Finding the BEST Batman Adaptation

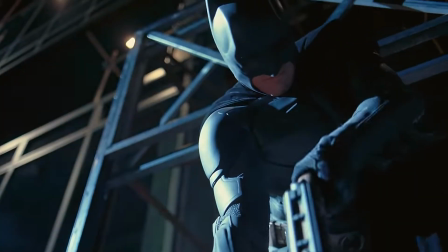246s
This movie feels like it has 3 or 4 climaxes, yet somehow the pacing is excellent.
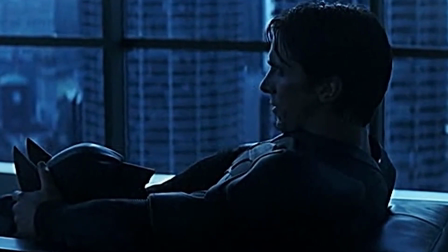251s
Things get so bad that Batman almost quits in the midst of everything, making his return all the more exciting.
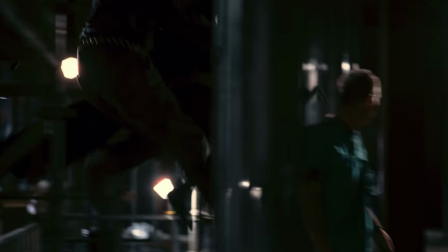258s
Not only do I think this is one of the best Batman stories ever written, I genuinely think it's one of the best thrillers ever written in any movie.
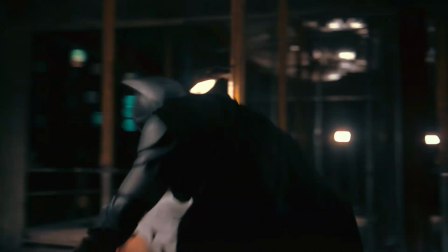265s
The Dark Knight is a clear winner here for me, and it's honestly very close between the other 2.
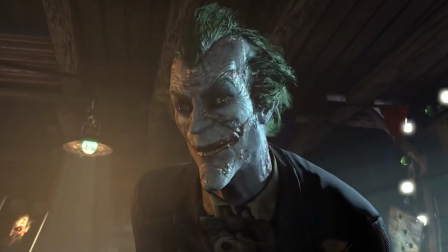270s
I personally found the discovery of Protocol 10 a bit more interesting than finding out who the Riddler is, but this can honestly go either way.
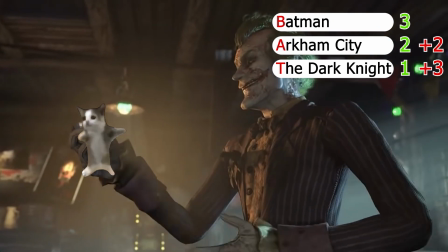276s
2 points for Arkham and 1 for the Batman.
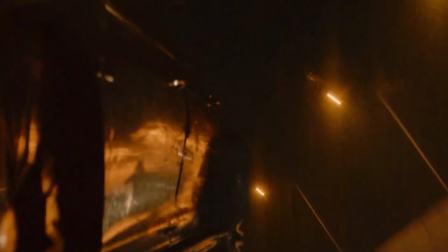279s
Now for the action, both films have excellent car chases that get you at the edge of your seat, as the result for both chases has huge implications to the story.
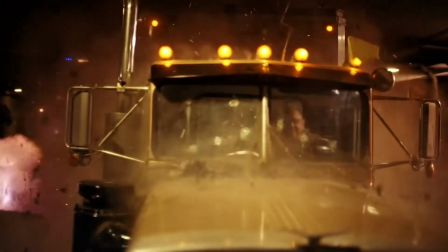287s
Now whilst I think The Dark Knight has a slightly better car chase, the combat and gadgets on the Batman is far more engaging.
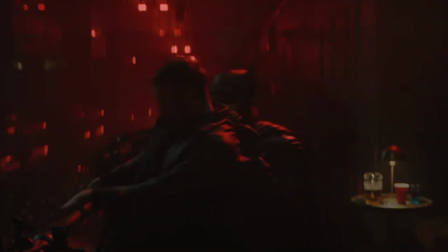293s
It's actually one of my main criticisms towards the Dark Knight trilogy. is that whenever Batman is in combat,
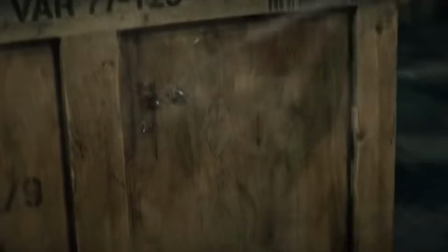298s
it honestly isn't very cool, especially compared to future Batman films.
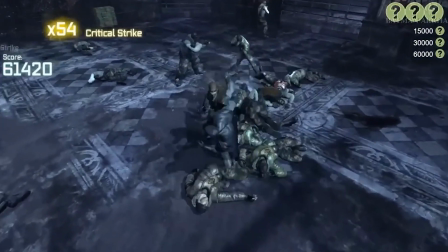302s
Now, admittedly, video games have a huge advantage when it comes to action, but don't worry, we'll fix that in the next category. The combat is so much fun.
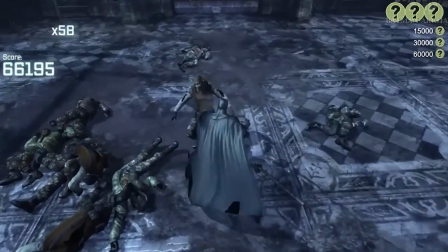311s
This game is now 13 years old and its mechanics are still a lot more fun and complex than a lot of modern games.
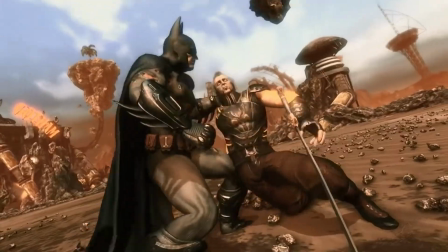316s
It's not just the gameplay that gives Arkham the top spot though, it's how absolutely brutal he is.
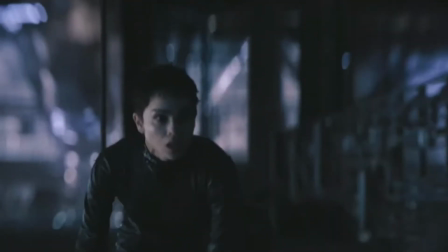321s
I love myself a Batman that breaks criminals' necks and paralyzes them rather than ones that just knock them out.
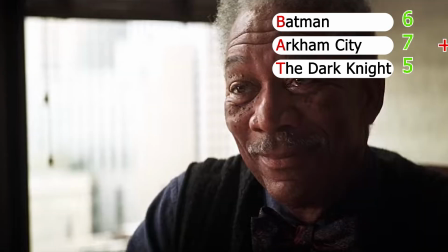326s
This leaves Batman in second and The Dark Knight in third. Next up we have a category that gives video games a disadvantage in order to balance things out.
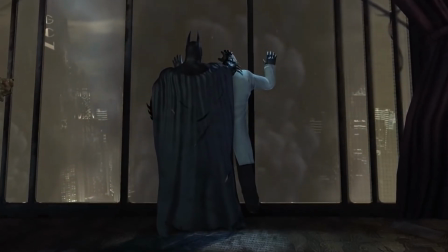334s
Cinematography. While there are some shots within Arkham City that I would put as my background, part of the magic within the films is how excellently shot they are.
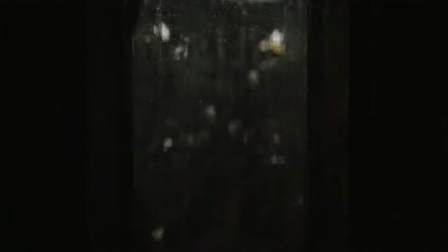340s
The Batman has a certain style to it that makes its cinematography stand out from most other films.
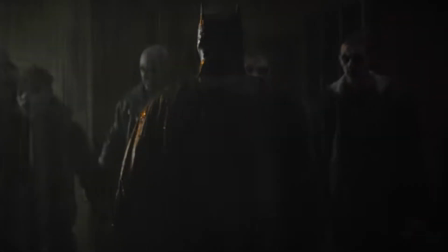345s
Batman's introduction is terrifying, in part due to the sound effects, but more so as to how he is shot. Many of the film's most uncomfortable scenes is when the film barely gives us information, but it shows just enough for us to know exactly what is happening.
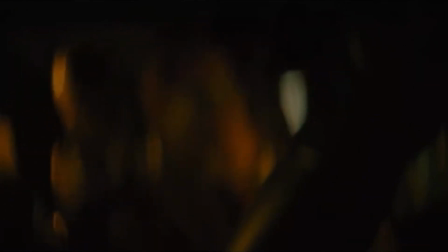359s
This is particularly effective within Riddler scenes, making the audience feel both uncomfortable and curious.
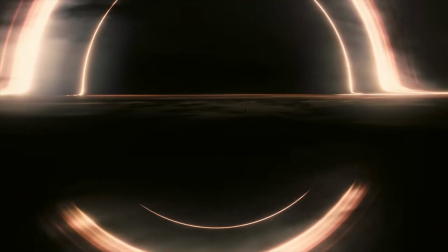365s
Christopher Nolan can make beautiful looking movies when he wants to, but they don't really have a particular style like the Batman does.
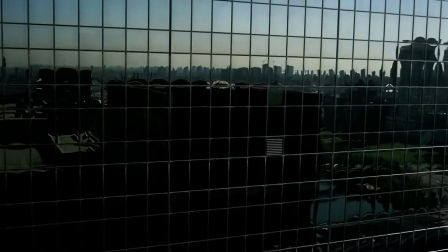371s
However, the cinematography shines when illustrating the setting. A bank heist, the beauty of Hong Kong, the ships.
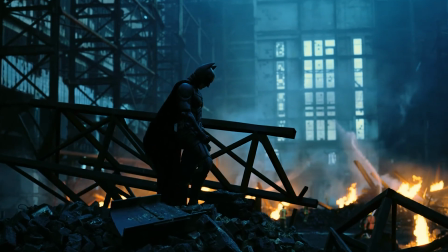378s
There are so many iconic shots that are visibly beautiful to look at.
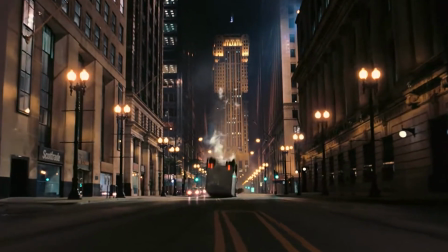382s
But to me, they're a bit more iconic due to the implications of the story rather than it being actually a beautiful shot.
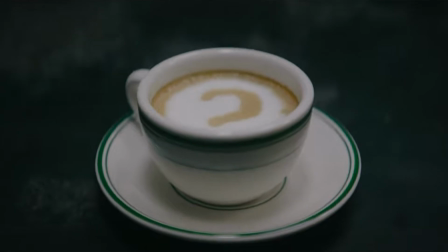388s
I would like to say it's close, but I'm not gonna lie, the Batman is the clear winner in this category.
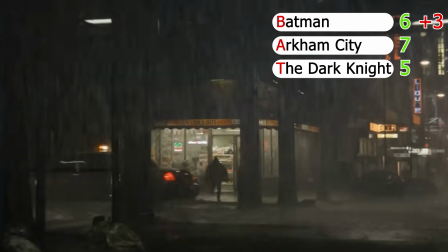392s
Having a certain style helps a lot, something the game and The Dark Knight lack.
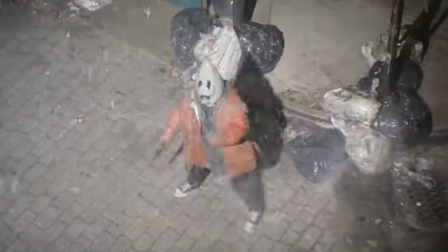397s
Speaking of cinematography, it can be used to enhance the atmosphere of Gotham and really bring it to life.
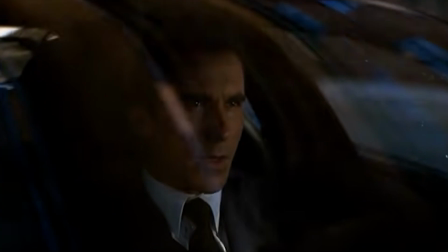402s
The city within The Dark Knight surprisingly doesn't seem so bad. Like, I would live here before the Joker really took over, whereas the other two would be horrible to live in.
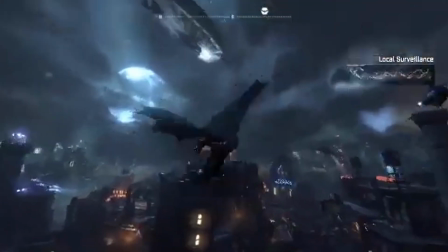411s
When you fly past the criminals in Arkham City, you can actually hear their dialogue, giving the game more immersiveness.
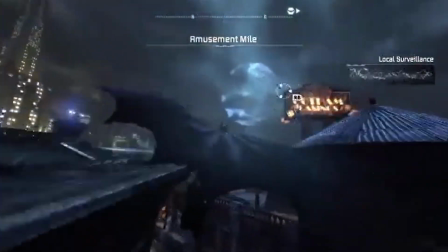416s
There are lots of side missions that make the city feel alive. However, I think the clear winner has to be the Batman,
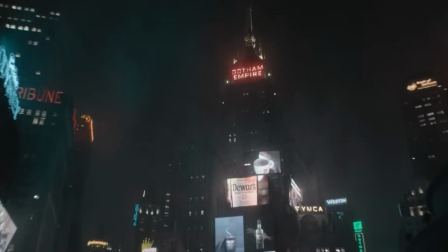423s
as the movie immediately throws you into this disgusting city where gangs are beating the shit out of random citizens.
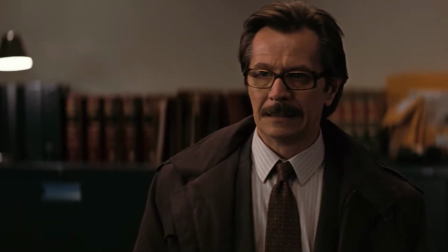429s
Moving on to the supporting cast, which doesn't include villains, meaning Arkham City is instantly lost,
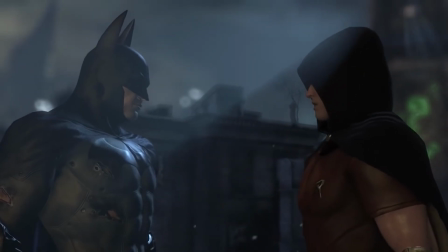435s
as Alfred and Robin, while good, are barely in it, and Catwoman kinda sucks.
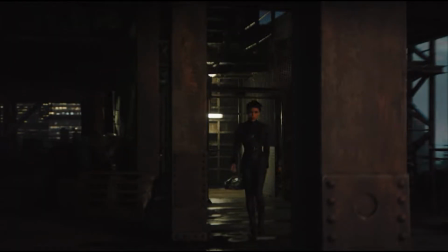439s
Speaking of Catwoman, she's really good in Batman. Their relationship feels very natural because of how much time they spend with each other.
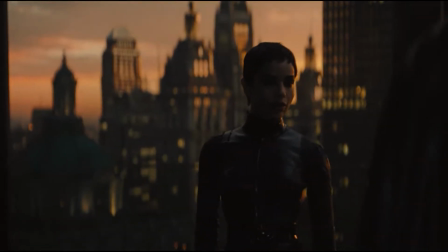447s
It's clear that they initially have indifferences, however learn to appreciate each other as the story unfolds.
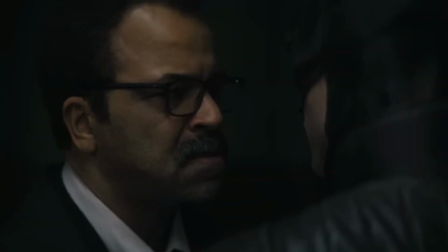452s
The chemistry between Commissioner Gordon and Batman is honestly really excellent, and Alfred is such a sweetheart.
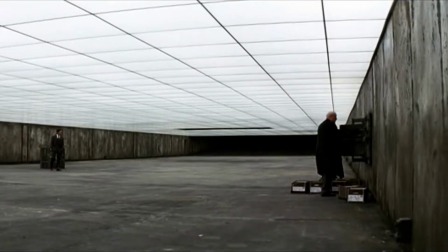458s
However, I prefer Alfred with inspirational quotes that genuinely impact Batman's decision going forward.
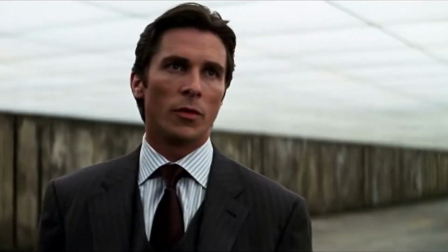465s People are dying, Alfred. What would you have me do? Endure, Master Wayne.
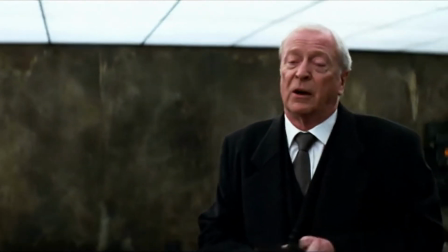470s Take it. They'll hate you for it, but that's the point of Batman.
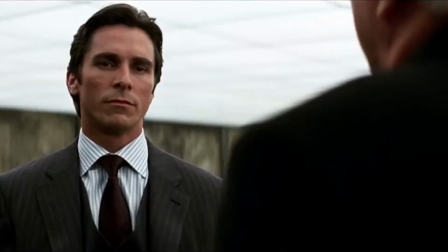475s He can be the outcast. He can make the choice that no one else can make.
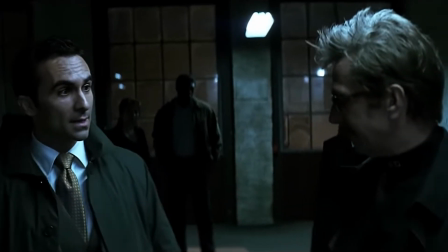481s The right choice.
Commissioner Gordon is the goodest guy imaginable, and his return is epic.
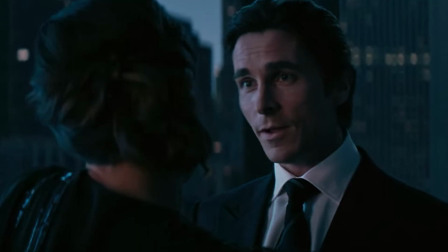486s
Lucius Fox has an excellent personality, and Batman's trust in Rachel becomes his inevitable downfall.
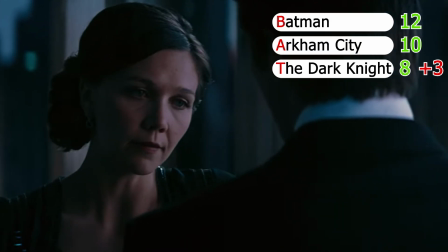491s
First goes to The Dark Knight, followed by The Batman and Arkham City.